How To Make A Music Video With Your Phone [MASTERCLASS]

I'm gonna be in trouble.
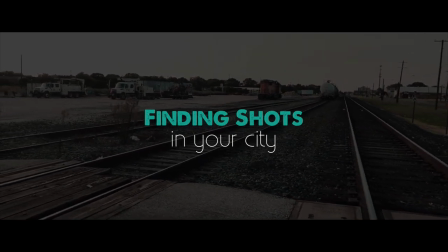29:18 Now in this video, let's talk about finding awesome shots in your city or in our case, your town.
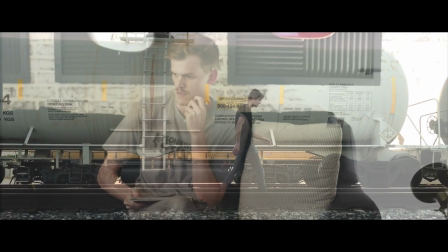29:26 Number one, do some thinking. Think of spots in your area that would match the mood of your song.
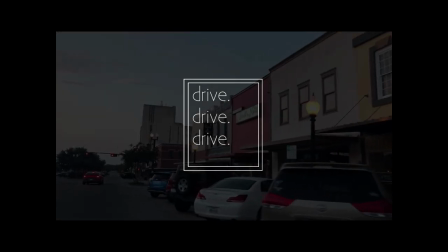29:33 Number two, do some driving. Go drive around your city or your town and see what you can find.
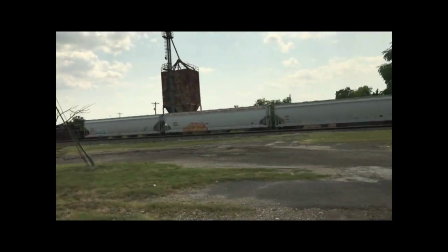29:43 You might make some really cool discoveries and find some spots that you didn't even know were there.
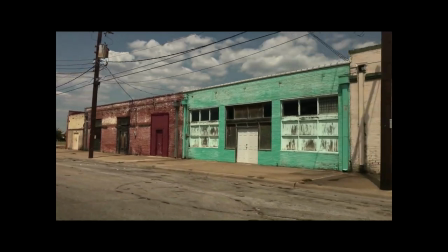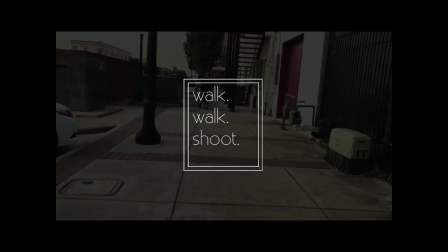29:57 Number three, do some walking. Take your camera with you. Test out what some of these shots look like up close and personal.
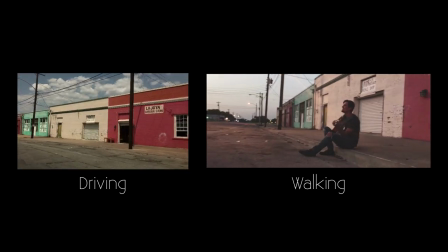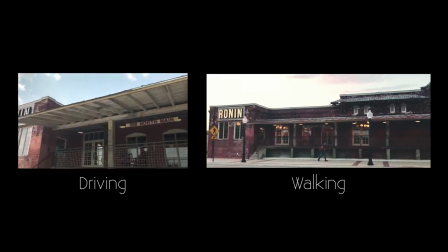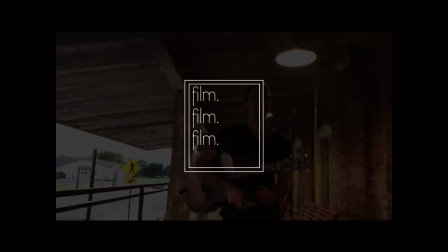30:15 Then as usual do a bunch of filming and see what you can come up with.
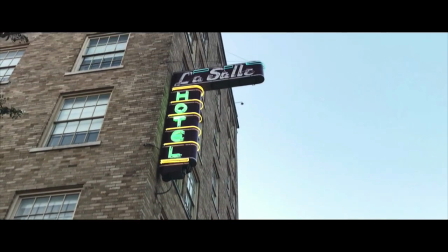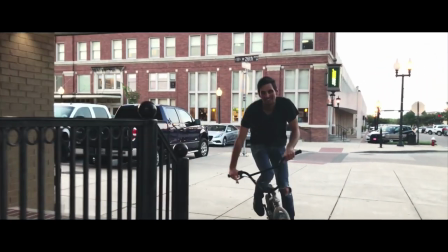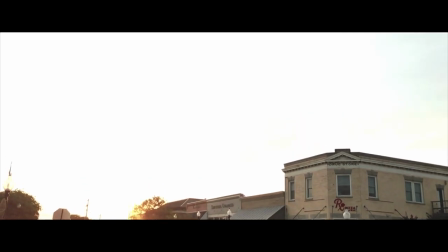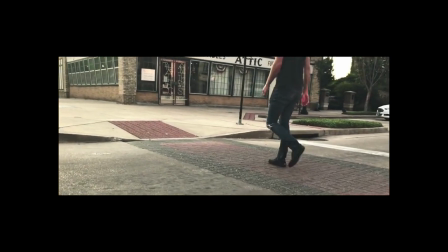30:38 You might be surprised by how certain locations that you drive by every day actually look really epic on camera.
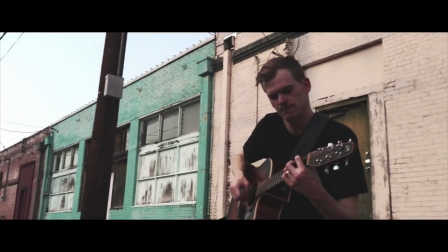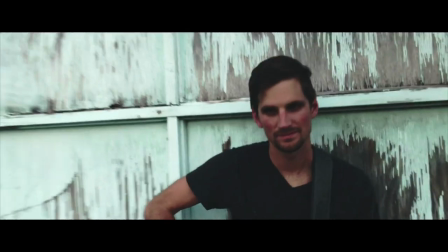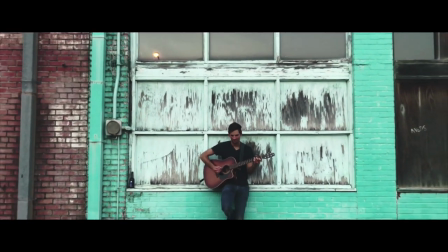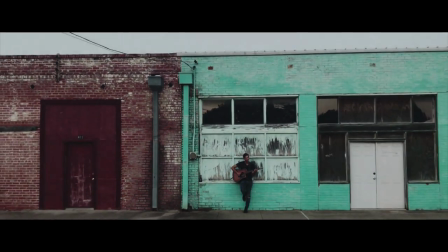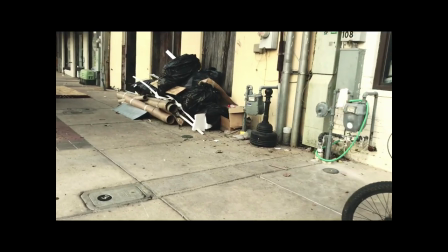31:06 Let's get a cinematic shot of the trash. Oh yeah. Oh yeah.
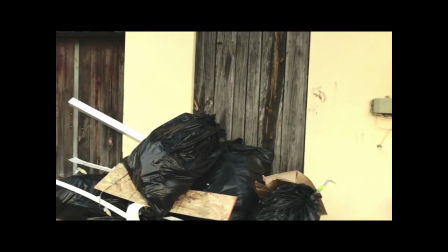31:13 Radical.
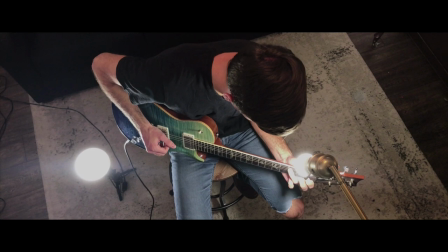31:18 In this video let's talk about lighting. Now lighting is really important because it can make or break a shot
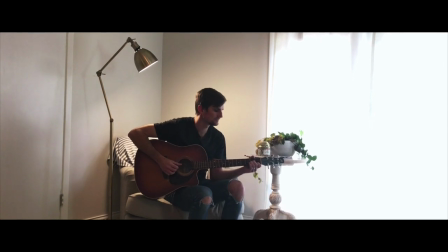31:26 not to scare you so let's talk about a few pointers for getting great lighting for your shots.
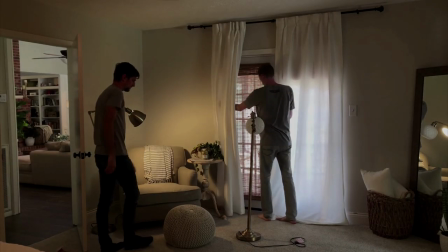31:32 First we'll start with shooting indoors and number one be sure to take advantage of natural light that floods in through windows.
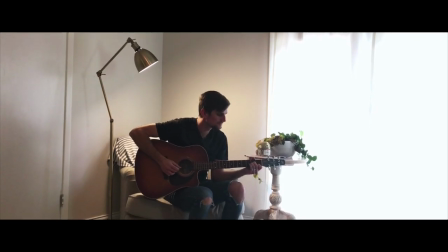31:41 Natural light almost always looks better on camera than man-made light but if a
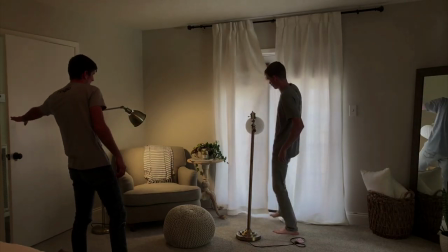31:46 window is letting in too much light then try softening it up by using a curtain or a sheet.
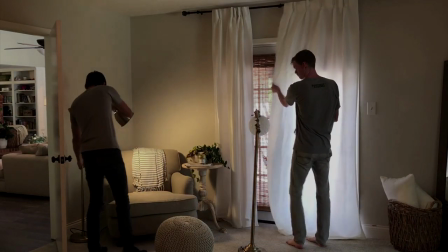31:51 Next, consider using ambient lights like lamps. We love lamps.
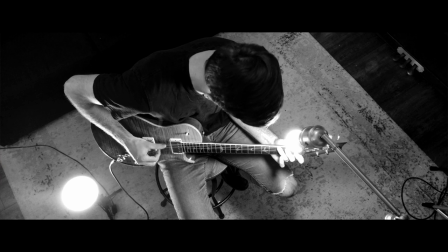31:57 Lamps not only give great soft ambient light, but they also become a great prop.
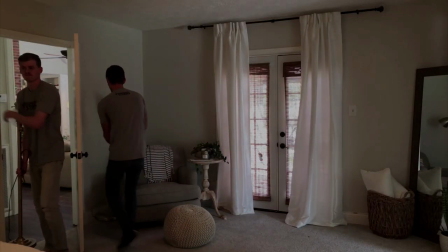32:05 Combining lamps with natural light help you accomplish a very important lighting technique, and that is to have multiple sources of light.
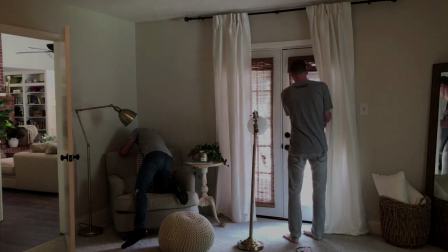32:15 You typically don't want to try and use one big bright light to light up your whole scene.
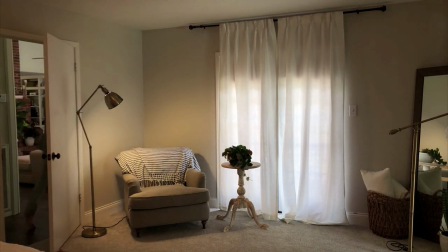32:19 You want to have multiple lights shining on the scene from multiple angles because it creates depth and intrigue and warmth.
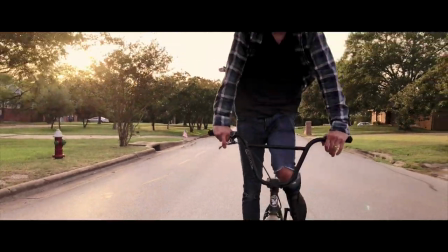32:29 Next let's talk about shooting outdoors. Number one you need to consider the time of day in which you're shooting.
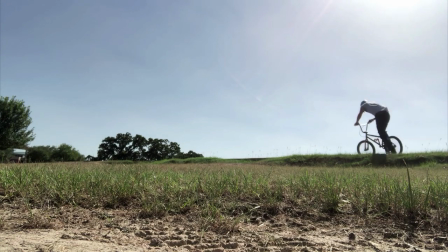32:36 You would think that shooting in the middle of the day in the brightest light would be a good time to shoot right?
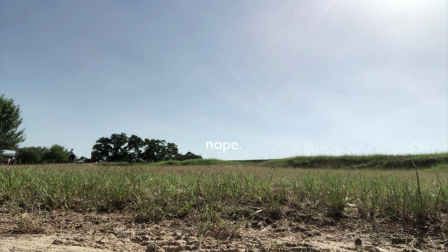32:42 Well generally it's not because like we've mentioned before you don't want too much harsh direct light.
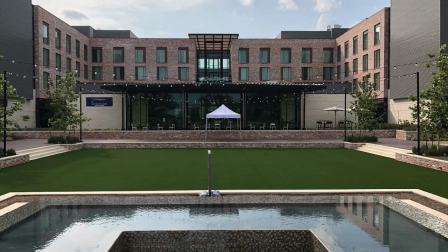32:51 So if you are shooting in the middle of the day, consider finding some shade from trees or a building.
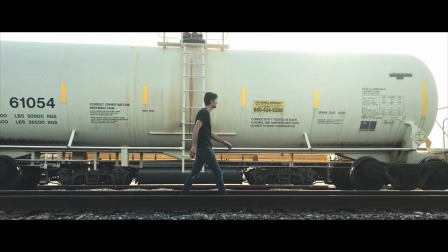33:00 Next in shooting outdoors, let's talk about one of our favorite times to shoot and that is called the golden hour.
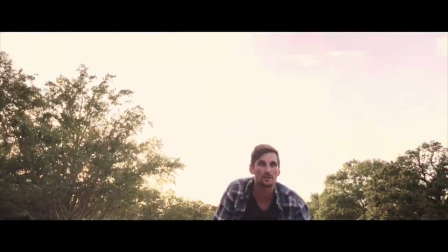33:08 The golden hour is the hour around dusk or dawn that just lights up the sky in a beautiful colorful way. If we're doing lots of shots outside we almost always wait for the golden hour.